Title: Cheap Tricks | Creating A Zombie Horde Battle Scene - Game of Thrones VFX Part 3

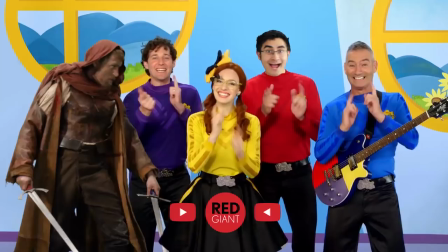You might like to subscribe to our channel. And happy wiggling!
You love it.
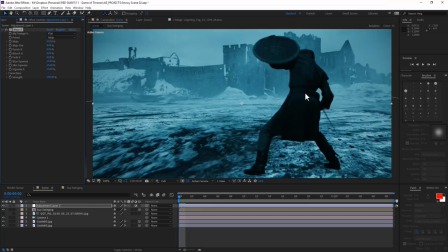All right, this camera move is good, but the background's too bright, so I'll darken it and add an adjustment layer with Magic Bullet Mojo, which I'll constantly be tinkering with a bit. And can we just agree that if one of my layers spontaneously changes a bit later, it's because I tweaked the color correction.
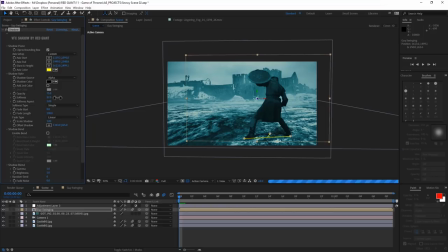Cool? Cool. Cool. I'm gonna add some shadow to my soldier using VFX Shadow with a simple softness so he looks a little bit more integrated.
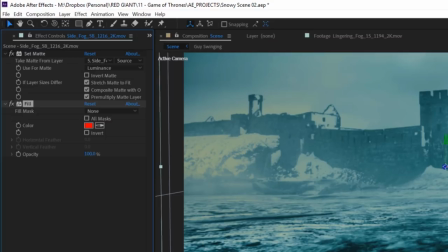I'll bring in a foreground and a background fog layer from Action VFX. For both, I'll add the set matte effect so they have an alpha now,
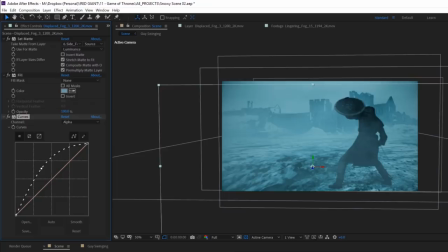then a fill effect so they match my background fog exactly, and I can use the alpha curves to force them to be a little bit more opaque.
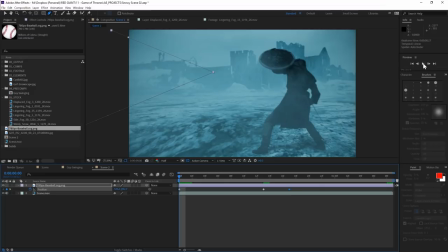We're on our way now, and all our pain could be solved with 3 keyframes. But I'm pretty sure I promised you more, so to bring this shot even more to life, we gotta add some death.
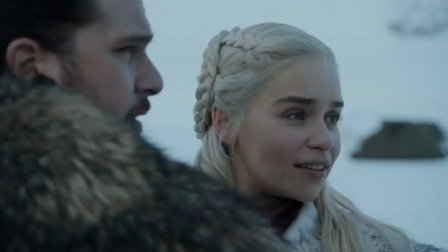In the form of a completely CGI character.
Don't be afraid.
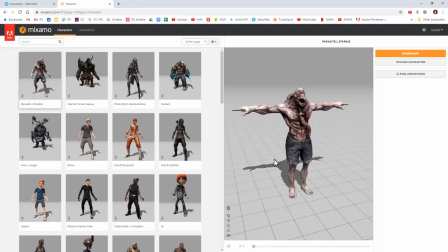And we've actually kind of covered this before on Cheap Tricks. You start at Mixamo.com, where you can download free animations of characters.
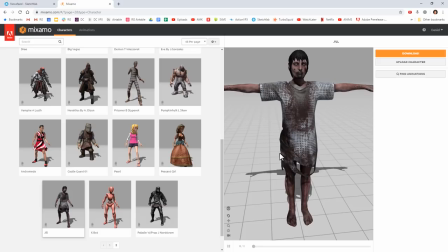They even have several undead-looking characters if you want one of these. But say I don't.
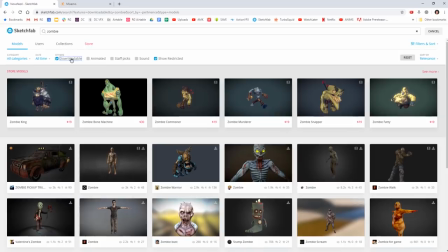I can go to Sketchfab, search for downloadable zombies, and then probably find something great.
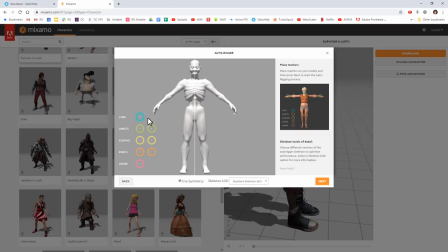So long as it's a human morphotype, I can download and unpack the files if it's an FBX or OBJ,
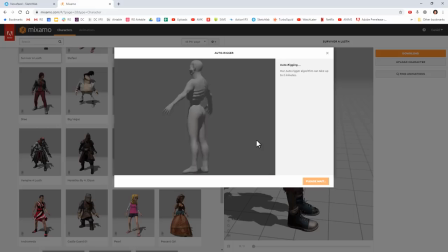and upload it right back to Mixamo. Place some rigging guides, and then watch the miracle of cloud computing.
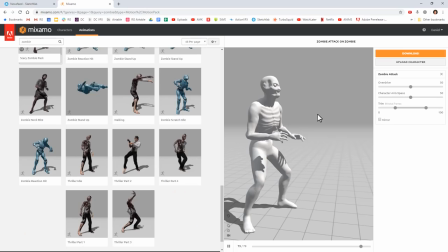Finding the right animation for your piece can be somewhat of an art. I'm gonna search through this massive online database to try to find something appropriate for the zombie attack.
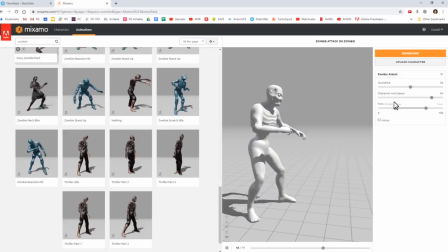And I'll settle on this one called...
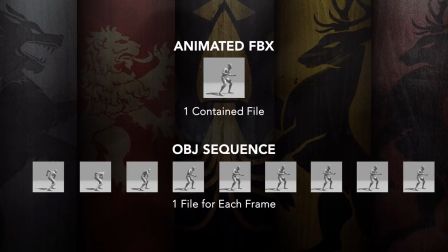I download that file, and now I need to turn this nice little animated FBX into an OBJ sequence, so it can render in Element 3D.
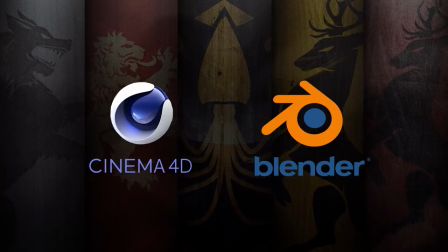Now I could do this in Cinema 4D or in Blender. And you know what, in fact, let's just throw them both up here.
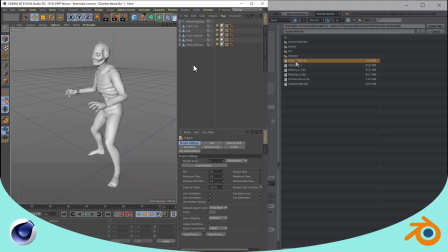Import your animated FBX in either. If you're in Cinema, group everything together.
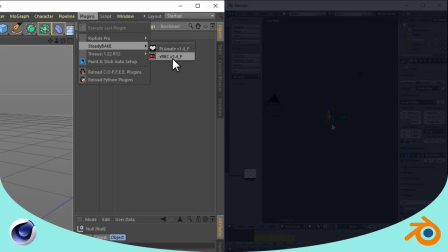If you're in Blender, delete this f***ing cube. In Cinema, you can use Riptide Pro or Steadybake's X-Rec to export a model sequence.
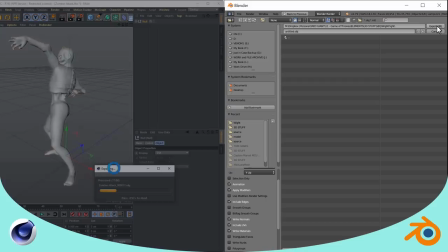In Blender, you say Export, OBJ, and then in the options over here on the side, check the animation box.
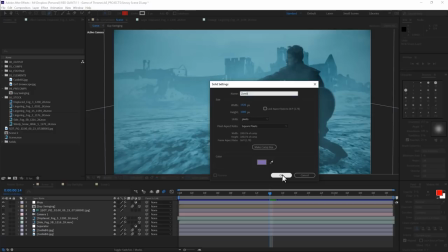Then you let them do their thing, filling up folders with delicious 3D models.
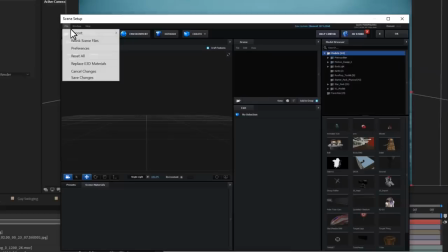And that's it. We can go back to After Effects now and add a solid, we'll apply element, and then inside there,
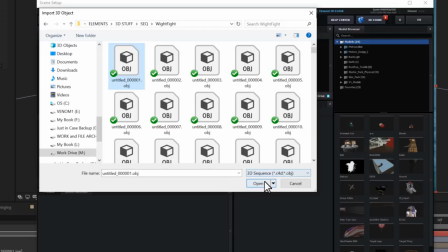we'll make sure to select Import Sequence, and then click on the first frame of our exported zombie collection.
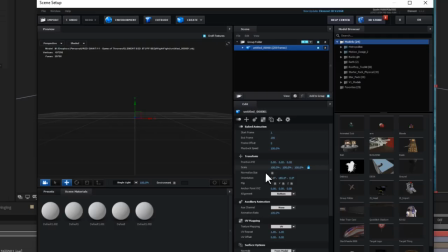You'll know you've properly imported a sequence because it'll show the frame count right here.
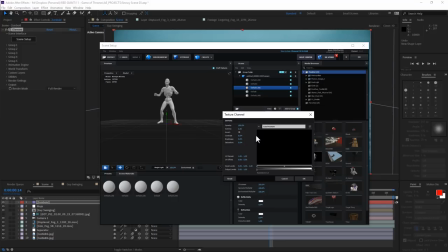Now all we gotta do is figure out which of these textures is the body so we can relink those textures that came from Sketchfab.
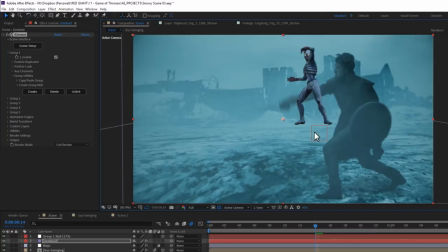We'll click out of there, and then in Element under Group 1, we'll create a group null.
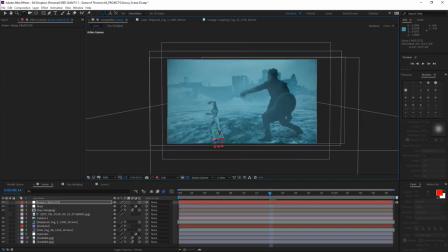Let's quickly pop him behind the foreground fog layer.
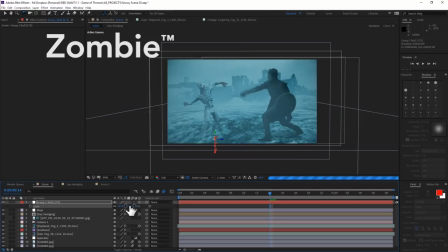And then we'll use that group null to place, rotate, and scale our zombie.
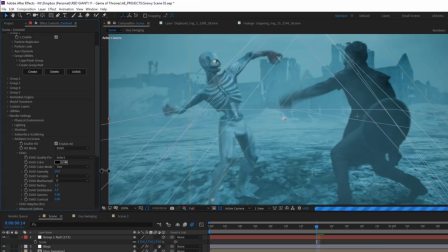our white walker in place. Now, Element has a handful of lighting options, including the power to cast shadows. But I'm lazy, and I don't really want to deal with actual lights. So instead, I'll go to Render Settings, Lighting, and use the Single Light preset, and rotate it around until it looks like some faint top lighting.
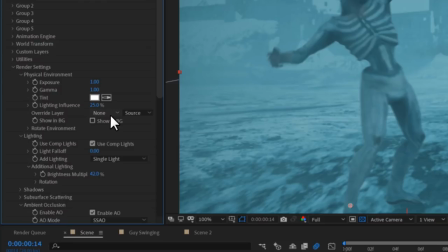After all, this is all really diffuse. I also go to Physical Environment, and I'll select my castle background to override the default.
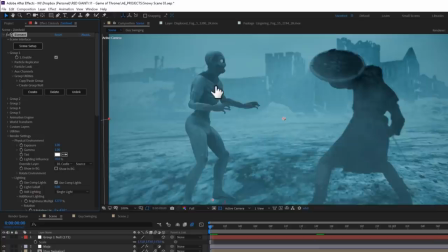You can add some motion blur using a variety of methods. I'm using Real Smart today.
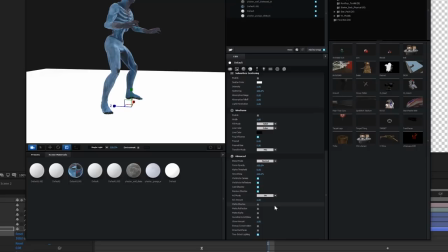But if I were really smart, I would have remembered to add a ground plane layer in Element and set its material to matte shadow.